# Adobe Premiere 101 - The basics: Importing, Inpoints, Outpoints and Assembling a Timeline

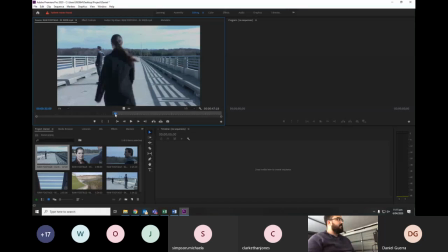498s
Okay? And then let's say I want my shots to end here. So I'll just press O for Outpoint. So I have I and O, Inpoint and Outpoint.
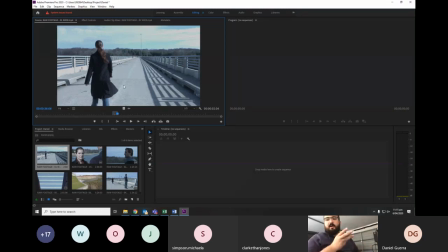512s
If you look at your keyboard, you see that JKL is right underneath I and O. Okay? So you can just use JKL and IO to navigate and Inpoint and Outpoint your footage as you go.
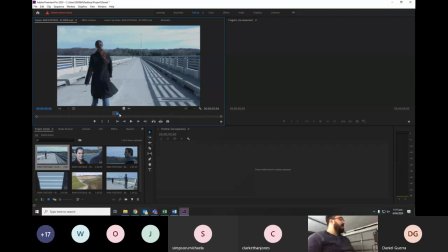527s
All right? So now we have this little piece of footage highlighted down here. Okay, this is the bit that will go into our timeline once we bring it down here. Okay, so if I click on the image and drag down to my timeline,
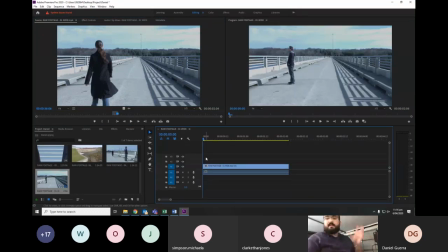545s
it will generate a timeline with the same technical specifications of the video that I just dropped in there. So the same resolution, the same codec, the same color information, all of that will be going to the timeline I just created.
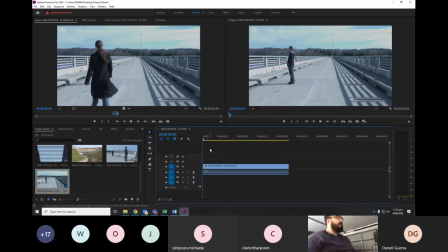560s
Okay? So now in the timeline, we can watch the bits that are selected.
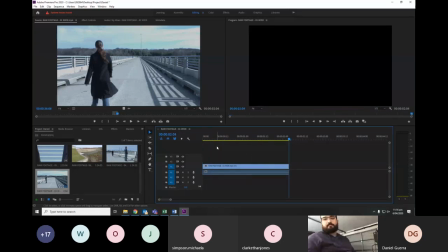567s
Boom. All right.
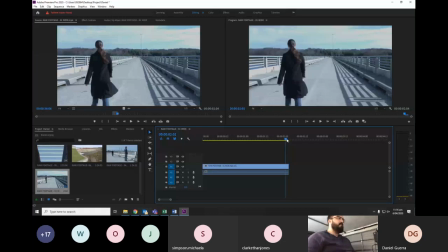573s
Okay. So I choose to cut my footage right before the woman covers the dude. Okay. So that way I can actually cut to another shot. Let's say this one.
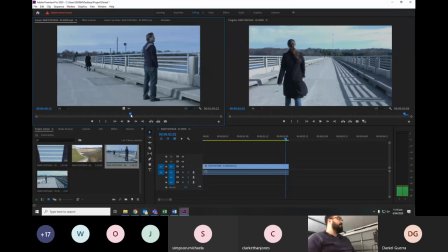587s
Okay. One thing to keep in mind is when you are editing, you need to make sure you keep continuity flowing throughout the story, throughout the video.
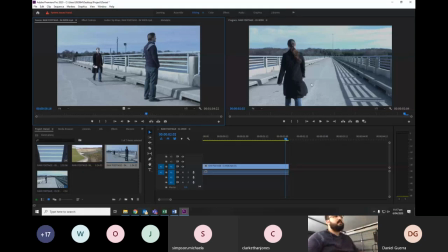602s
So in this shot, the woman has her right hand forward and the left foot forward, just like she is here. So let's say in this one, I will start from here and go all the way right before she hands in the letter to the guy.
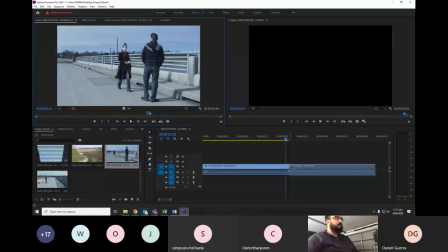623s
Let's say over here. So that way, when we watch,
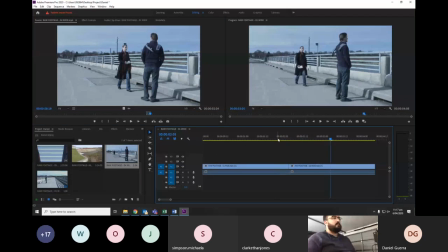the position and movement remains the same. Okay? If it's running a bit laggy for you during the streaming, don't worry, it will be actually pretty sharp once you watch the recording later on. Okay?
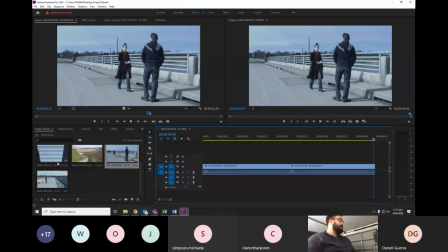649s
So now she's gonna hand over the letter to the guy, which means we gotta move on to this close-up shot over here.
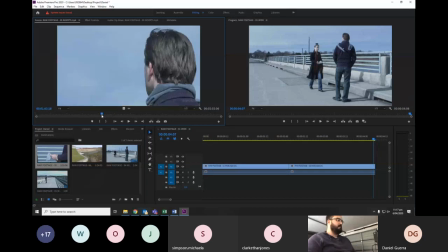656s
Okay?
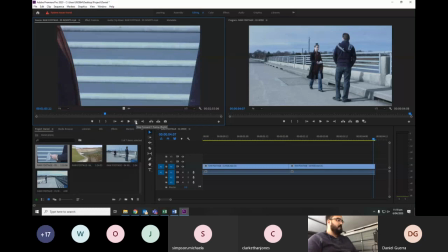Show me the letter. Okay. I want this to begin right before the letter is up in the air to match the continuity of the movement.
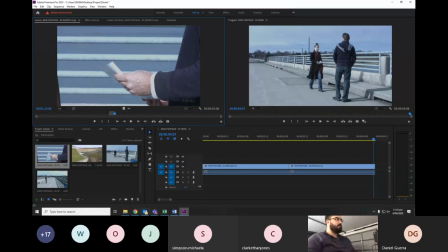You can see in my timeline that I just like dragging and dropping the videos in sequence. So that way I have video 1, video 2, video 3 being played in sequence.
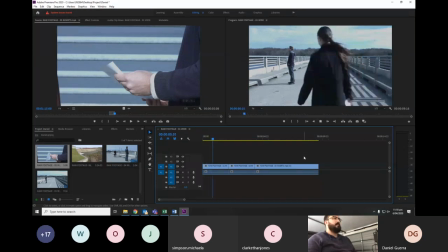692s
All right. There she goes. That's the other angle.
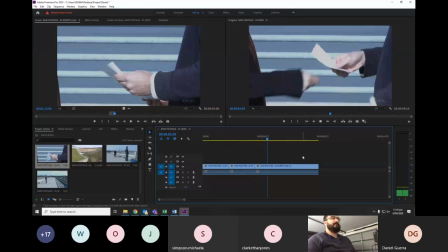698s
She hands over the letter and the guy reads it.
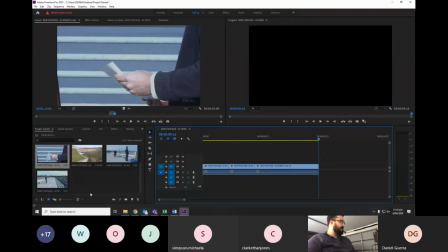703s
Now, this is where it gets interesting because from here we can move to this shot.
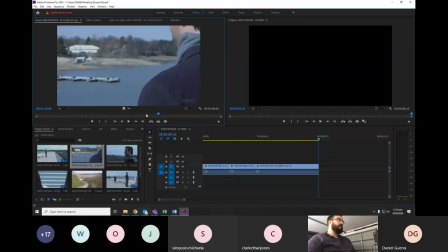709s
And this over-the-shoulder shot from the guy is what will change the story because we don't know what's written in the paper. We don't know that. But we can have a hint of what is written in the paper by the reaction of the woman over here.
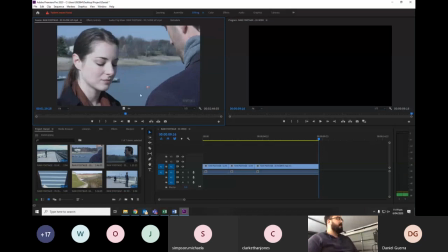728s
So this shot has plenty of reactions of her. Like this one here, where she's like looking really sassy to the guy. Right? She's like, I'll see you tonight. There's another reaction where she's like really worried and sad and scared that something will happen.